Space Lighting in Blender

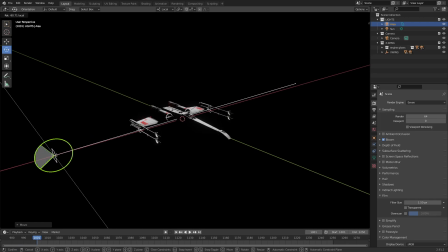What I'm trying to do with this method is kind of emulate the way you would photograph something if you were doing like a miniature in real life, where you would have a bright light source and probably a bounce card. To bounce some light into the darker areas, but you can do that.
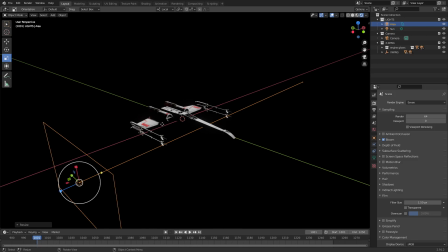You can set up a like a plane with a diffuse material and let it bounce light into there, but it can get kind of noisy and you may not want to deal with that. This tends to be a bit cleaner, and also this works in Eevee. That method won't work in Eevee. So anyway, let's make this really big and maybe a little wide just to cover the ship.
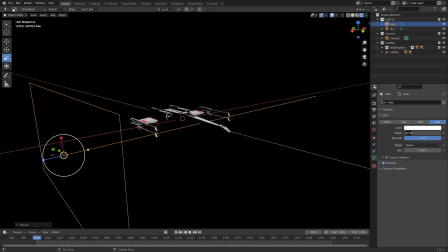And by default it won't look like much because area lights need a lot of power. It's at 10 by default.
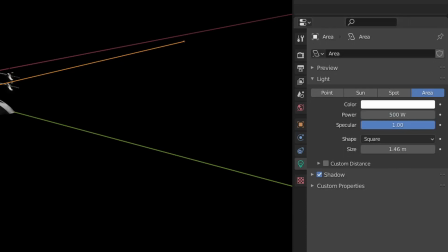I'm going to put it at, let's say 500. Yeah, that's pretty good. Maybe a little more.
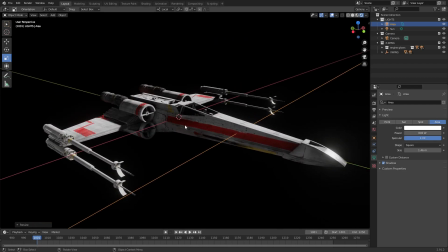Let's make it like 800. Okay. So that's all right. You got your key light and your fill there.
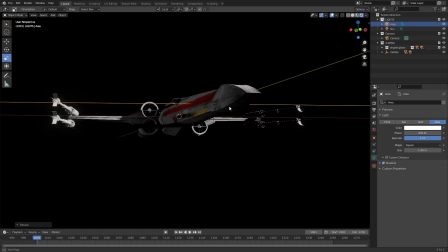And that's most of what I would do here. You might see that on certain parts of it, it gets a little dark. So maybe you want to add another one. You could duplicate that. Let's just shift D. Move that down and under to kind of light the bottom of it and then move it back.
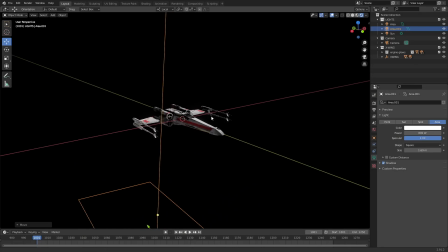Ooh, move it. Don't scale it. So then there you go. You could have a little more even light there. Let's do another one of those, actually, now that I'm thinking about it. And just move it up above.
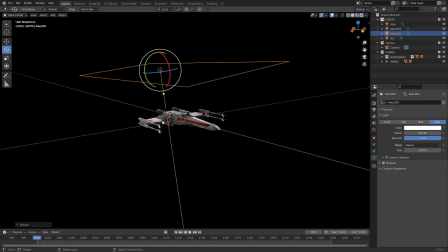Rotate it so that's pointing down. Just didn't like the way that shadow was hitting that. And again, I tend to just move it back to change its intensity.
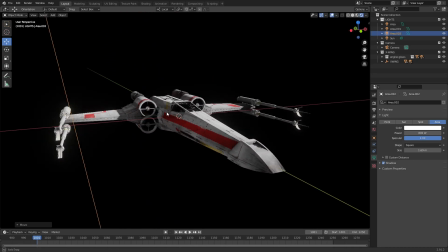And there you go. We've got a nice sort of fill surrounding everything. Look at that.
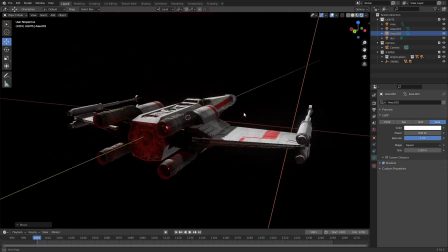It's beautiful.
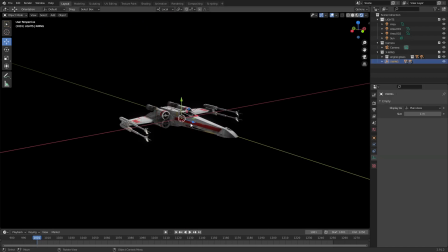Now, the problem with this is that if you start moving your ship, you're going to see that you move out of the range of the lights. So, to get around that, what you could do is you could take all of your lights and make them a child of your ship,
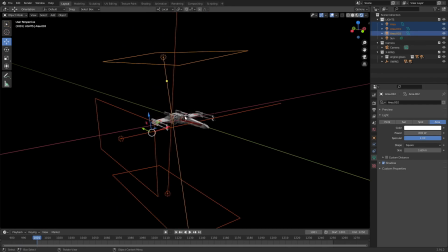but that's not really the best way to do it. Because if your ship rotates, then your lights are going to rotate with it, and that's going to look strange. So what I prefer to do here is let's just take one for now.
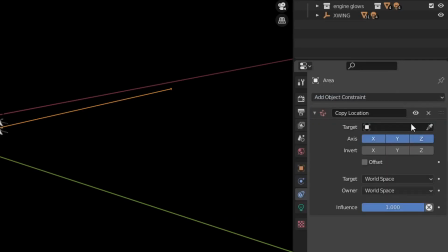Go over here to the constraints and add a copy location. Set it to use the X-wing.
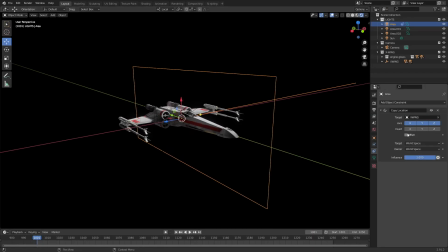It's going to change the location entirely, but this little thing offset here will offset it based on its original position. And then anytime you move the ship, the light moves with it.
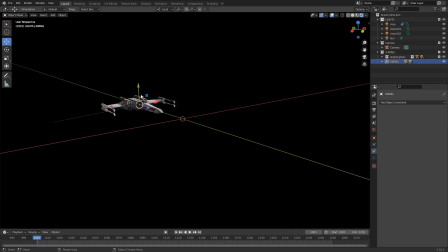But then if you rotate the ship, the light stays where it is, which is much more realistic.
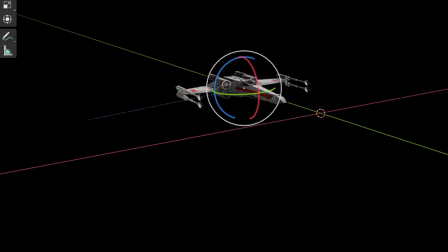You wouldn't want that to move along with it. It would look very strange. Well, you wouldn't want it to rotate along with it, I should
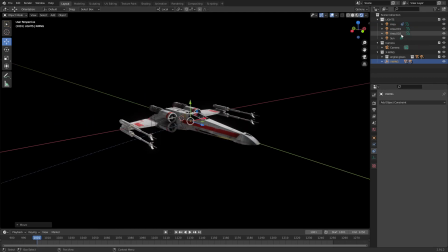say. That would look weird. So let's put this back in the middle. And then we can do that for all the other ones. Let's see if we can do more than one at a time. Never tried that. Copy location.
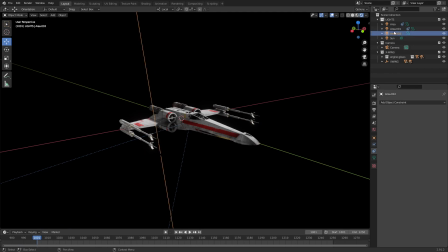X-wing offset. Does that work? Nope. Seems to only do one at a time. Maybe there's a better way to do that. I don't know. Well, there you go. So now, anytime this moves, switch over to here so you can see what it's doing.
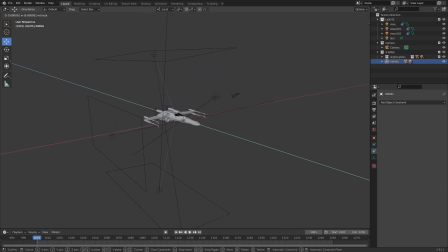Those move right along with it, but they will not rotate with it. If they did, it would look bizarre. And that just about does it.
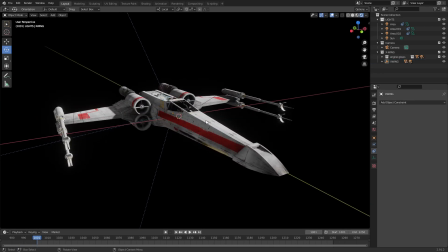That's pretty much all you need to do. That's space lighting. Fairly simple.
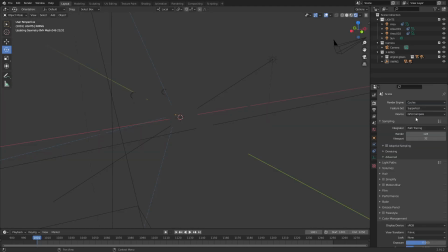And again, you can switch this back over to cycles. Give my computer a moment.
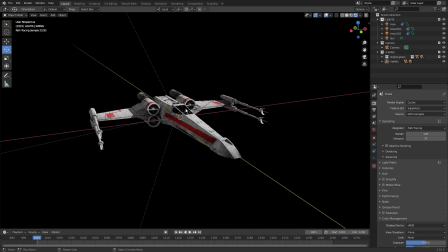And there you go. It's pretty damn similar in cycles and in Eevee. Although I think in cycles I might still have the ambient. No, nope, turn the ambient occlusion off.
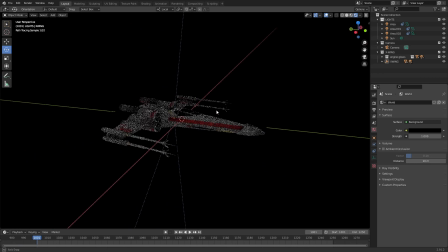Well, there you go. That's space lighting. It's really not that hard.